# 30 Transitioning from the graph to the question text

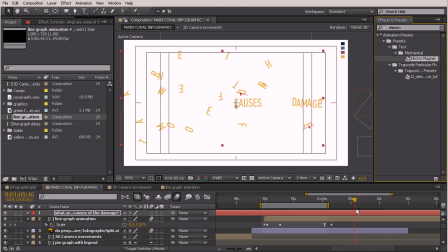[4:08]
We're just kind of getting a snippet of what's happening in the middle. So let's go in and start tweaking that. So just select your layer and hit the U key, and that's going to bring up the keyframes that have been set on it. And let's figure out where we want it to at least begin and end.
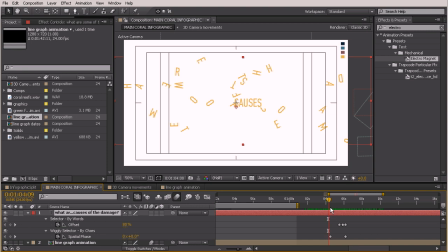[4:32]
Damage. Some of the causes of the damage. Okay, so right about there, let's just pull this forward.
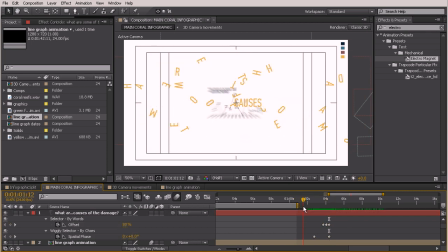[4:50]
So, and then right about here is where I want that to begin. So I'm going to pull this backwards, and we'll pull this keyframe backwards as well. And then the way that this works is all those keyframes that it sets in this inside part are to make things kind of snap into place.
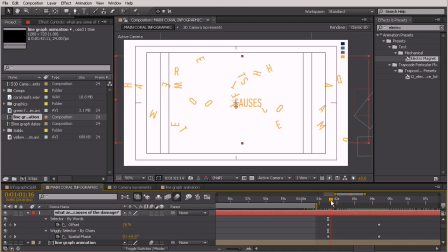[5:08]
So I'm just going to select both of those and delete them. So now we just have one big set of keys.
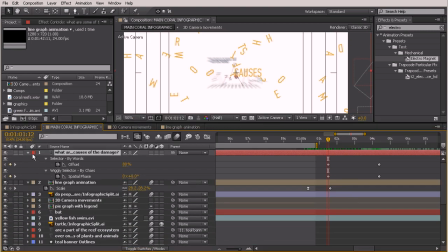[5:15]
And we need to get in here and really start tweaking some of these properties. So you can actually just twirl up and twirl down the whole thing.
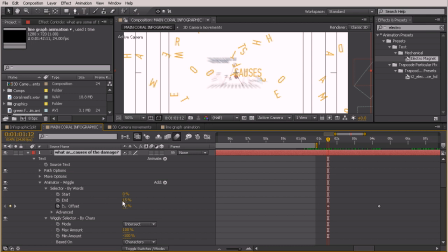[5:22]
And we're going to be looking at the way this is set up. So right now it's set up so that we have the end at 15%. And that just seems to me like a really arbitrary value. And then it's animated through the offset.
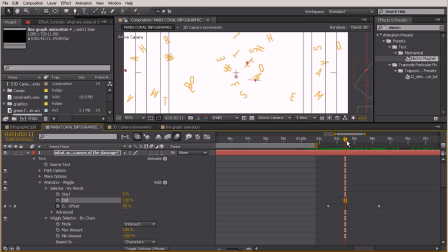[5:37]
So I'm going to turn the end up to 100%. And that's just going to give us a little bit more control. Then we'll come over here to this keyframe and let's pull this offset all the way down
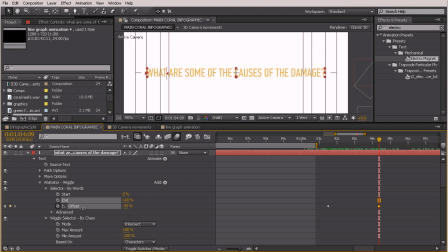[5:54]
to the last place that we see that movement. So that's going to be at about negative 97. If you wanted to, you could just turn it all the way down to negative 100. And then this is going to start for some reason at 80%, so we can take that all the way up to 100.
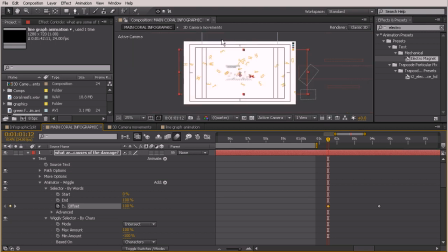[6:09]
And that's going to give you the most random layout for all of your text. Okay, so you can kind of see where I'm going with this. Now we start to have this look a little bit more gradual and just kind of floating around.
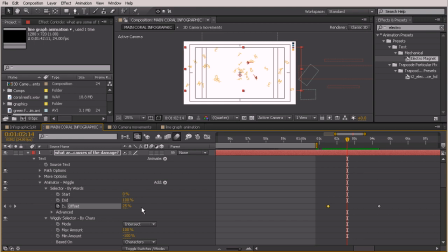[6:26]
But there's some other things I want to change as well. So right now it's set to characters. I'm going to change it to characters excluding spaces. And yours might even be set to words.
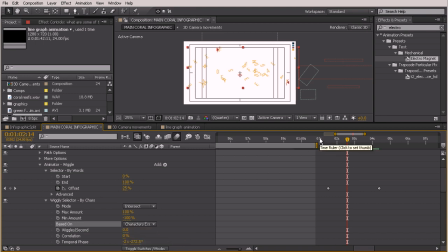[6:39]
So you definitely don't want to do it by words because that just really looks a little bit too much like it has a pop in it. So I'm going to come down here a little bit more and let's just see if we can't tweak a few other things.
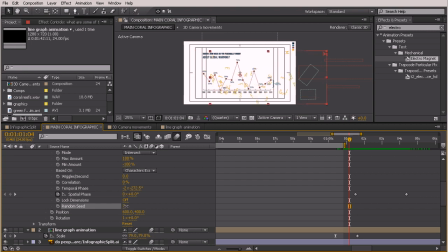[6:58]
Okay, so this is looking pretty good. Let's go ahead and tweak that seed to be a little more random. Just kind of maybe have them jumbled in there in the middle a little bit more. That doesn't actually change the way it's moving. It just changes kind of where they're originating from. And let's go into this advanced property.
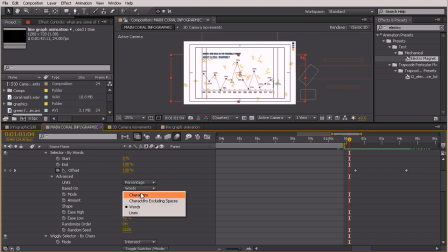[7:21]
And I'm going to base this instead of words. Let's try just see what it looks like if we base that on characters. Maybe just has a little bit more fluidity to it if we do it that way. And let's also go ahead and come in here where you see the randomize order.
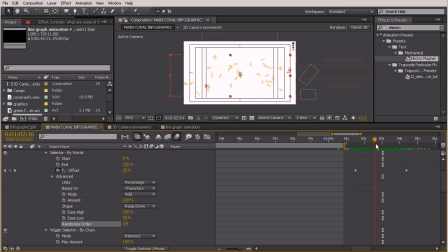[7:49]
If we change that off to off, you'll see that the words come in from one side to the other. So that's up to you. If you want to have them come in kind of in the order that you're wanting that,
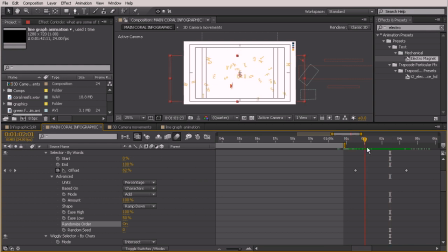[8:03]
you can decide whether or not you want it to be random. I actually think it looks a little bit better with that randomized order on, so it's not just coming in a perfect line from one side to the other.
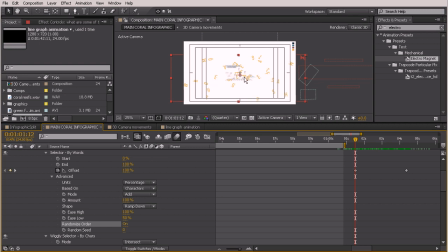[8:15]
Now the way that I want to intro this is to actually have it scaled up so that it kind of zooms down, so it looks like it was behind the camera. So I'm going to come down here and we'll just play with the transformation scale.
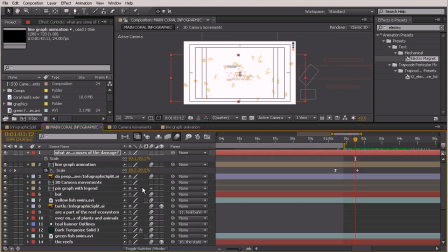[8:30]
So select that, hit the S key, and probably want to actually hold shift and hit the S key.
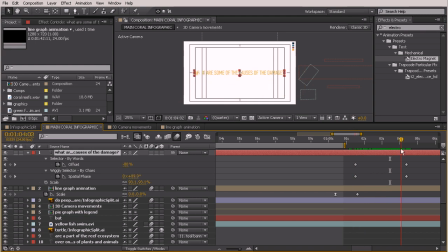[8:41]
Okay, so by the time we get to this last part right about here, I want to have our scale pretty much where it is now. So we'll go ahead and set a keyframe for our scale. And let's move back to the beginning where this first starts, and we'll scale this way, way up.
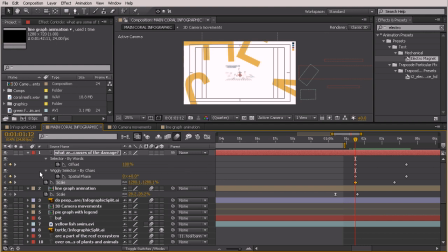[9:04]
And if you need to, you can randomize that order some more
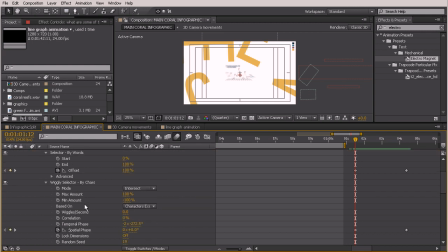[9:09]
by coming in here and changing the seed so that you can't see them if you're too close. And now you can see how that just kind of looks like letters are floating around really randomly and then they go into place. And again, just changing that seed is helpful to get this to not have to be so close.
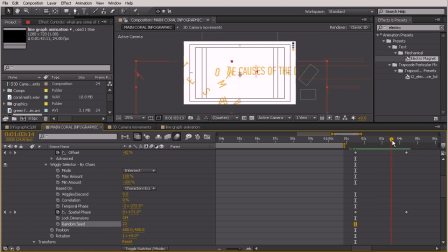[9:39]
That looks pretty good. I like that one a lot. So the O kind of comes in almost as just like a foreshadowing. Now yours is going to look different if your seed is different from mine, but as long as your parameters are close, it's still going to look pretty good. So I really like the way that that is looking.
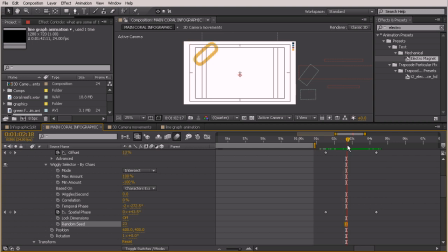[9:59]
And I think that if you wanted to turn motion blur on for this, that would probably be good because some of these start to move really quickly. So just turn that on. Really, really nice. So let's just watch a RAM preview of this through
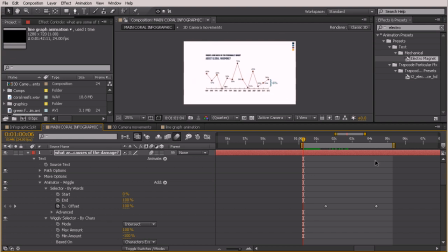[10:22]
and just see what that transition looks like with our text.
So, you may ask, what are some of the causes of the damage?
So this looks pretty good.
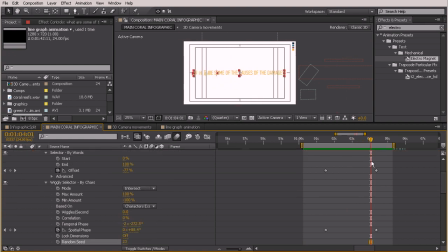[10:35]
Our scale is kind of obvious, so we might actually want to make that a little bit less of a hard hit. So let's just add an easy ease to that. So hit F9, then you can grab your graph editor and maybe just pull that out slightly so it really is not so abrupt.
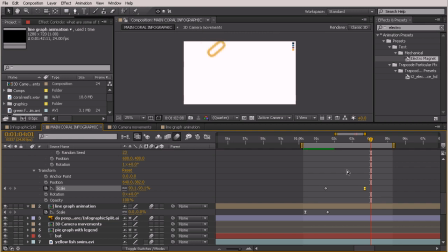Much better.
So, you may ask, what are some of the causes of the damage?
Much better. So we don't get that hard hit anymore when that scale was finished.
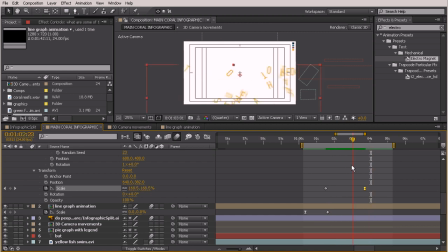[11:18]
And then the letters just continue to appear like they're floating into place really, really nicely. So you can use a preset text effect, tweak some of those options, and really get in there and make things look a lot better than they do if you were just,
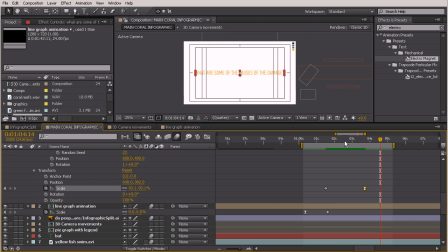[11:35]
you know, just drop an electromagnet on there and seeing what happens. So just play around with some of those. There's a lot of really good text effects in that animation preset. And I would definitely encourage you to just try a few and then start tweaking them to really
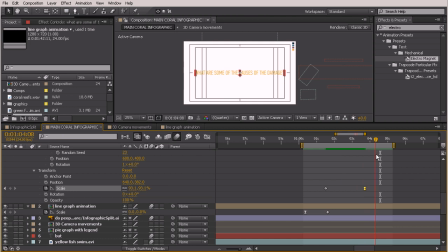[11:52]
be a lot better than just that original preset that comes ready-made. Now in our next lesson, we're going to come in here and start to bring in a whole new element, which is going to be kind of a little school of fish that are going to swim in.
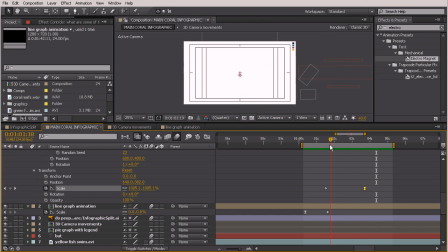[12:09]
And part of the reason why I wanted this text to animate in the way that it is I wanted it almost to look like it was floating in the water.